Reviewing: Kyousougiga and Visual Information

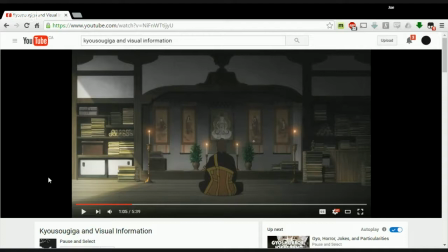737s
But like a lot of people seem to come to the conclusion that that analysis cannot be polymorphic, which is really strange. One thing can mean multiple things. Well, this is the internet where everything's binary. Yeah, that's true. You either love it or you hate it, and if you hate it, you're a fascist. Yeah.
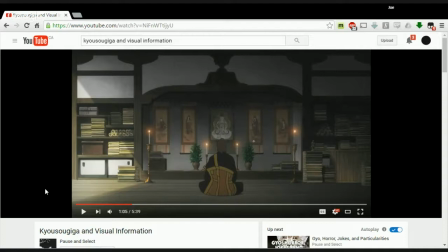758s
So let's continue from there.
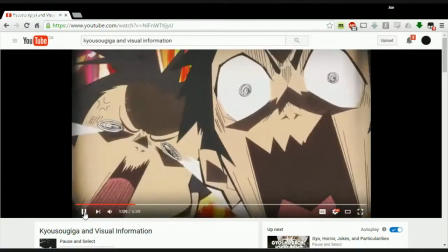764s
Okay, so we have the kids, the dragon.
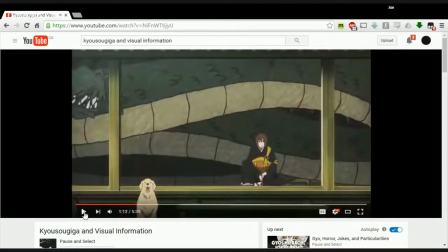768s
So this is a really good setup, and this is really fun. This is I think, a really fun scene because you have the dragon, but the funny thing here is just this completely dopey dog, and who shows up multiple times.
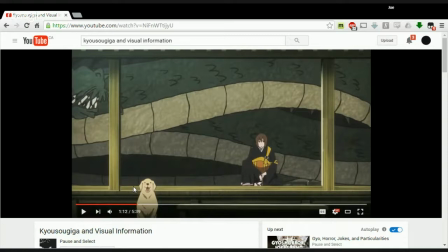781s
Yes, the dog shows up multiple times, and it's really funny because the dog and how you can see I think a more effective way to describe this scene in all of its entirety
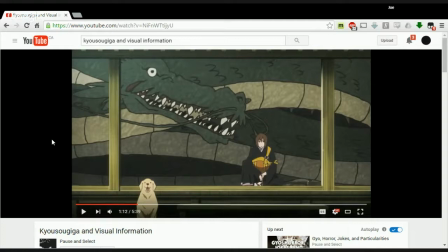797s
is just how many rules that are being used in this one specific shot. And that is, it essentially establishes his power, which is that he can create things by drawing or writing about them. It establishes that people aren't familiar with his powers. The kids there don't like it.
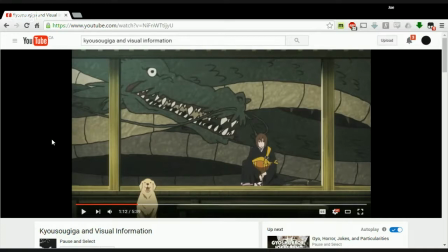816s
And it shows that by expressing kids, by using kids, it shows that the town still doesn't like it, because if it shows like elderly people not responding well to it, okay, you can say something like,
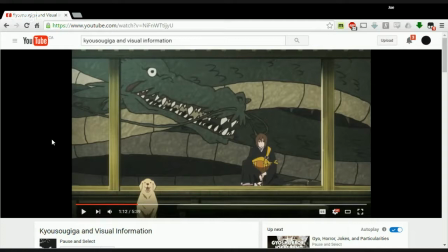828s
okay, well, that's just the elderly, but what about the new generation? But like, if the new generation isn't responding well to him, you know, he's still isolated. And the fact that the dog is there just completely dopey,
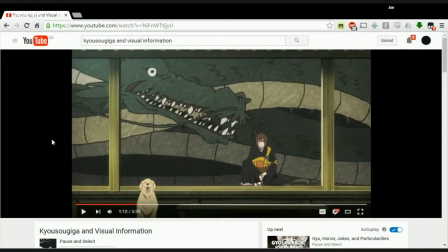842s
it just shows how normalized the dog is to his presence. So there's a lot of things happening in this scene. I also like the visual balance of the scene, especially with the dragon moving in the background and the way the pillars cut off sections of the dragon from itself. I really like.
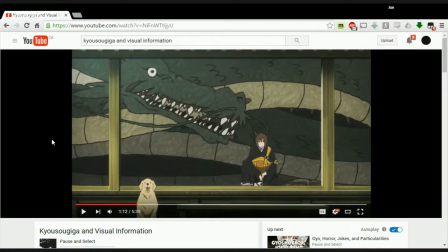862s
Well, it's really interesting as well, because like the way this picture is framed and how the pillars are framed, it does create a sort of painterly vibe to it, where like this is the very exact center,
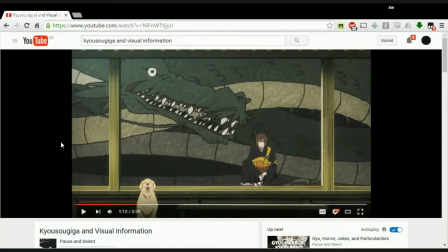876s
and it's really interesting. The pillars, I definitely agree. The pillars definitely keep the dragon enclosed within that space. Almost like it's a prison. Yep.
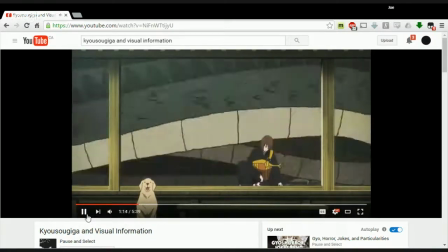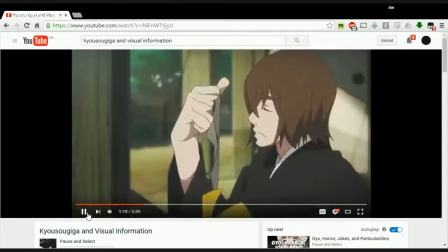898s
Yeah. So
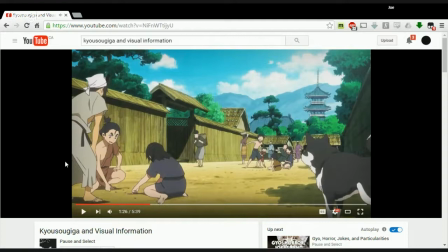904s
there's a Shibu Inu. I love it. What year is it supposed to take place in? I don't know. I think it's just supposed to be. I don't remember. I might have given a year, but I think it's just like nondescript old medieval Japan.
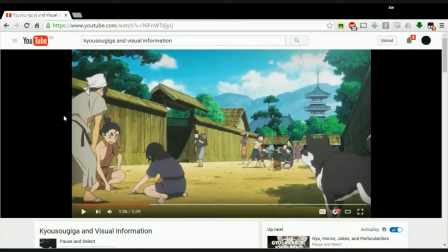921s
So like 1800s maybe, 18, 19, early 19, Possibly. pre-imperial rule. Definitely pre-imperial. Because they're still dressed as if it's like I kind of feel like it has to be the 1800s, like just before the rise of the electricity.
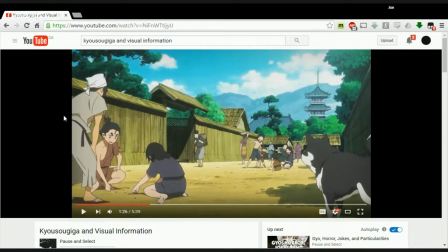941s
I think it's. I'm pretty sure it is pre. I'm pretty sure it is pre Bakumatsu because it references. I believe it references Kyoto as the center as the capital. So so the capital hasn't moved to Edo yet.
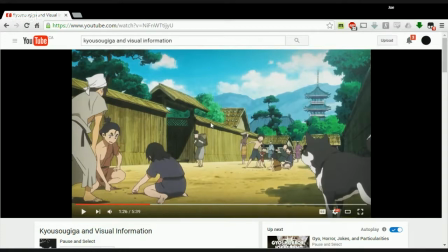958s
So there are 2 points here that I think are. So I think the old man moving. I think the old man moving across the gate where the kids come from themselves are. I think that is still a viable argument because he does move pretty quickly.
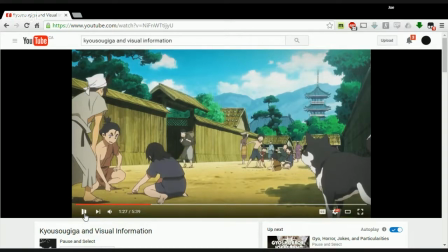975s
Well, that is a very old. That happens here in the West. That is a very old, like wives' tale, or like I don't know what. Like you hold your breath when you pass an evil place.